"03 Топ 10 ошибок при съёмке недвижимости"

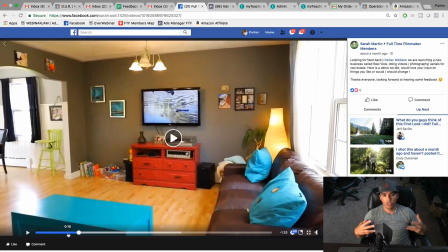(0:01)
All right, so I've done a bunch of Feedback Fridays reviewing my students' real estate videos, and I put together a list of the top 10 mistakes I commonly see you guys making.
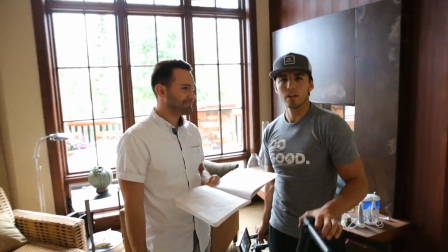(0:10)
And we'll rehash a lot of the tips from the previous two videos, but showing you video examples of people doing the opposite of those tips. So this video should help you identify some of those mistakes before you make them on your next real estate shoot. Mistake number one is not wide enough lenses. I talk about this a lot, and yet I still see a lot of you using too tight of lenses.
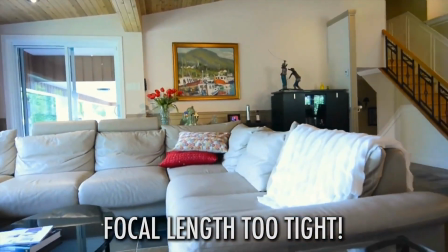(0:31)
I assume it's because you don't want to have to buy a new lens just for real estate, but I hate to break it to you, if you're going to shoot real estate and you don't have a wide angle lens,
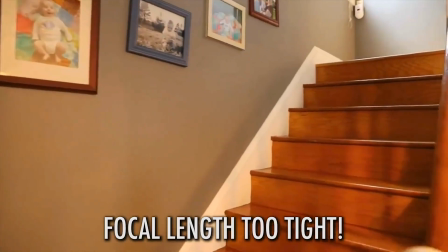(0:40)
you gotta buy one.
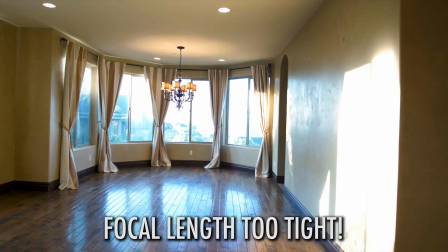(0:41)
Making the rooms feel big and spacious is a huge selling point for real estate and will help the agent feel like you did a good job in helping them sell the home, which will increase the likelihood of him hiring you to shoot more.
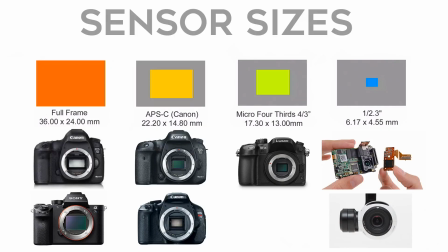(0:53)
Again, I recommend around a 16mm focal length on a full frame lens, so that means if you're shooting on an APS-C lens, you need to be around a 10 or 11mm. Or if you're on a micro 4/3 camera, you want to be around an 8mm.
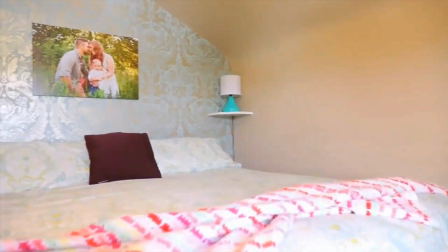(1:05)
But I see some of you guys shooting on kit lenses that are equivalent to around a 24 to 30mm on a full frame camera, and that's just not going to be wide enough for most rooms.
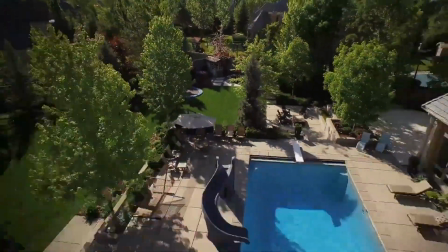(1:14)
For outdoors and aerials, that focal length is fine because you have a lot more space to back up because you're not in these tight spaces.
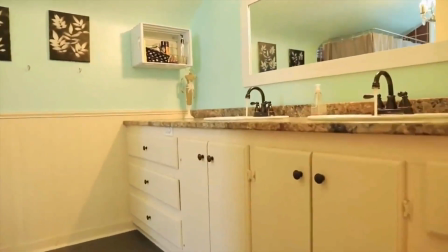(1:21)
But for the interior rooms, you need wide angle lenses. Tip number two is filming unimportant details of the house.
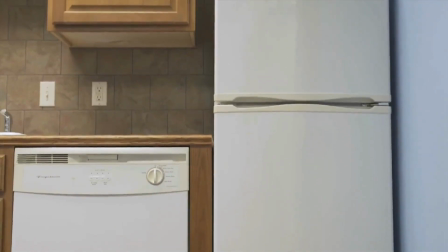(1:27)
I see a lot of your videos featuring and focusing on insignificant features that aren't great selling points or even included in the purchase of the house at all.
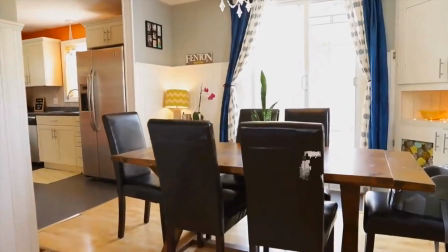(1:35)
For example, I'll see people doing close-ups of shots of tables or vases on top of tables, objects that the buyers aren't even going to get if they buy the home.
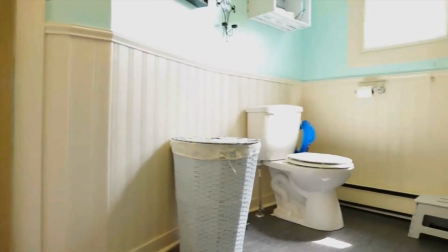(1:43)
Or I see shots of you honing in on very average details like toilets, sinks, shower heads, things that every standard house has.
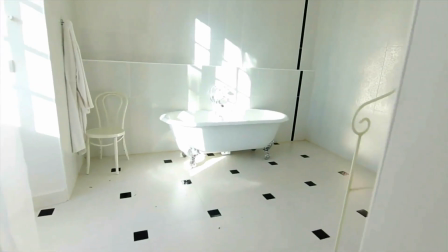(1:50)
Now, unless there's a really unique sink or a rainfall shower or a golden toilet, it's not a good idea to film close-up shots of those details.
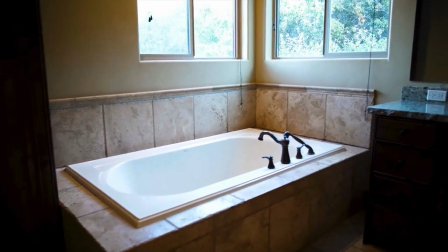(1:58)
If there's nothing special about it, I wouldn't bother featuring it. Remember that you're selling the home, not the furniture and decorations inside the home. But here's an example of a feature within a room that is unique and different that merits a detail shot focusing just on it. The next big mistake I see is framing. The biggest mistake I see here is people not having a dominant subject.
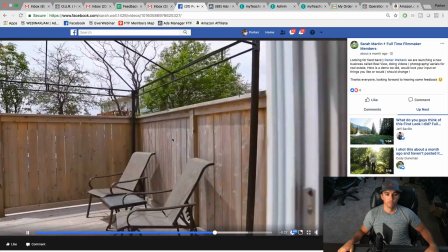(2:21)
Make it easy for the viewer to know what they're supposed to be focusing on. I've seen times where someone's shooting a room, but they're either not centered on the room or they're in between two rooms focusing on the dividing wall in the middle. Make it very clear where your audience should be looking. The next common mistake I see is unnatural or jarring camera movements.
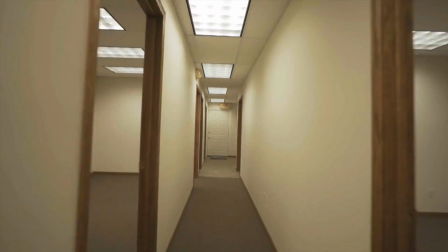(2:39)
Again, this is personal preference, but I see a lot of you doing moving backward shots, which to me is kind of unnatural because you would be touring a house moving forward. I'd say that 90% of the shots I use are in some sort of way moving forward,
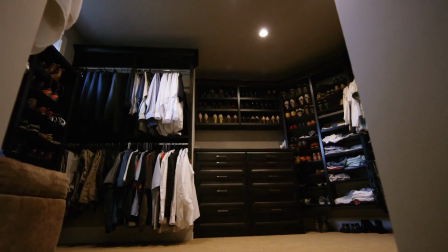(2:52)
but also motion isn't always good motion if it's not smooth motion. So another common problem I see is shots that just aren't smooth.
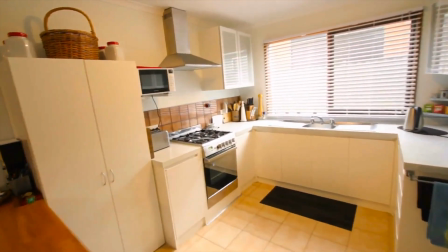(3:00)
People using glide cams or cheap versions of glide cams that make it feel like you're on a rocking boat.
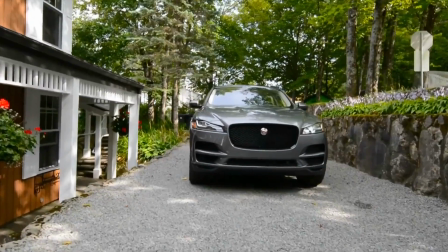(3:06)
You have to make sure your stabilizer is balanced before every shot. And if you shoot a shot and it's not perfectly smooth, then retake it. I also see a lot of people with motorized gimbals or with their drones shooting very jarring panning movements that look way too robotic and unprofessional.
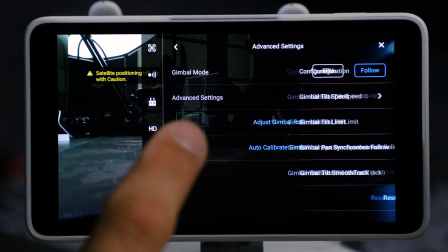(3:21)
Make sure to watch my favorite motorized gimbal settings and my favorite drone settings to see how you can reduce the likelihood of those jarring panning movements.
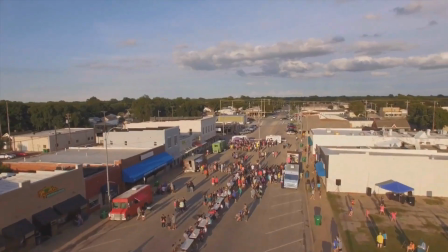(3:29)
And if you do accidentally make one of those panning movements that's super jarring in your footage, redo the take until you get the shot smooth. The next big mistake I see is movements that are too fast. Slow down your movements.
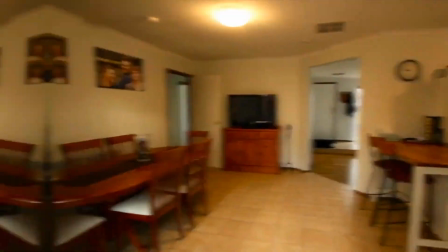(3:41)
Remember, we're touring a house. When you tour a house, you're walking slowly, not briskly.
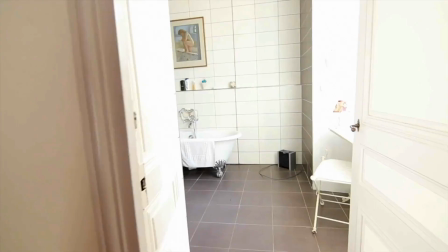(3:46)
You're not jogging. I see a lot of people moving through each room way too fast, not giving the viewer enough time to soak in what the room really feels like.
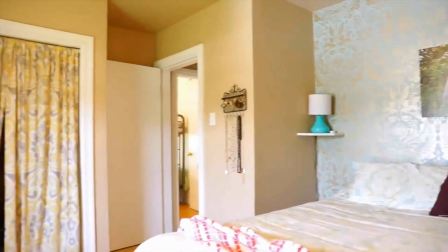(3:54)
Or making panning movements that are way too fast, giving it too much motion blur and making the viewer feel nauseous. Keep all your movements nice and slow. Again, something that can help with this is shooting at 60 frames and then slowing it down to 24 frames per second.